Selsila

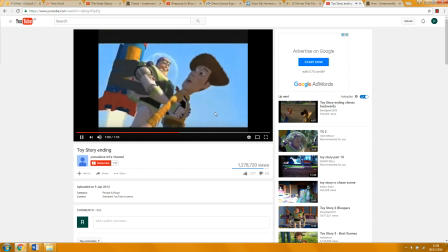(8:14)
And then we get this high angle shot looking down, which emphasises this.
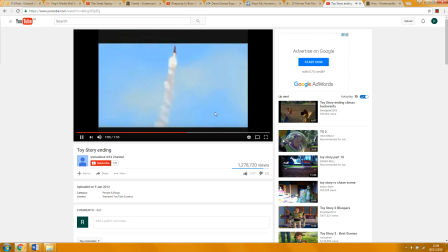(8:22)
How high up they are. Exactly. And again, this sense of peril for the audience, particularly an audience of children. Yes.
You're flying! This isn't flying, this is falling with style.
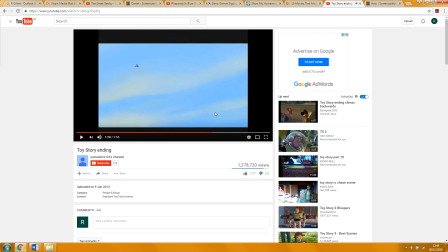(8:40)
Okay, and then sound is very important there because it's triumphant music, and also when he says I'm falling with style, it refers back to earlier in the film. Remember in the bedroom at the very beginning? So that's kind of satisfying for us as the audience as well.
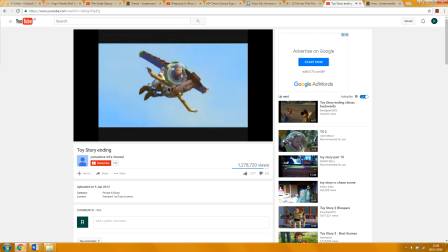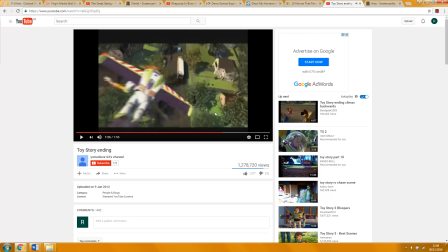(9:06)
Sorry, and then Woody quotes Buzz. So again, it sort of makes their to infinity and beyond. He's not said it before, so it's kind of showing that their friendship is coming together.
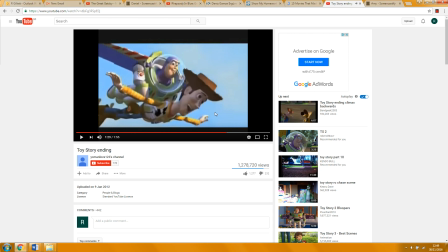(9:19)
And then we have this again, another high angle shot, but we can see them in it and they're flying, so it's not so worrying.
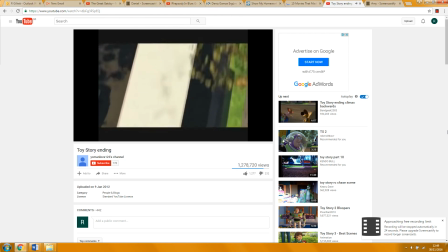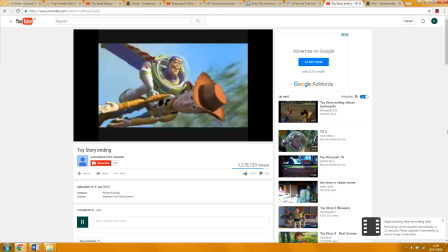(9:38) Truck! We're not aiming for the truck!
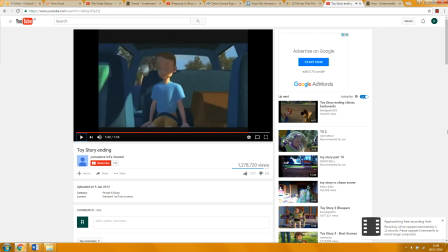(9:44)
Okay. And then we go inside the car as they fly. We glide with them as they drop inside the car. We see them drop into so there's a medium shot of Andy and Andy's reaction. And that cuts to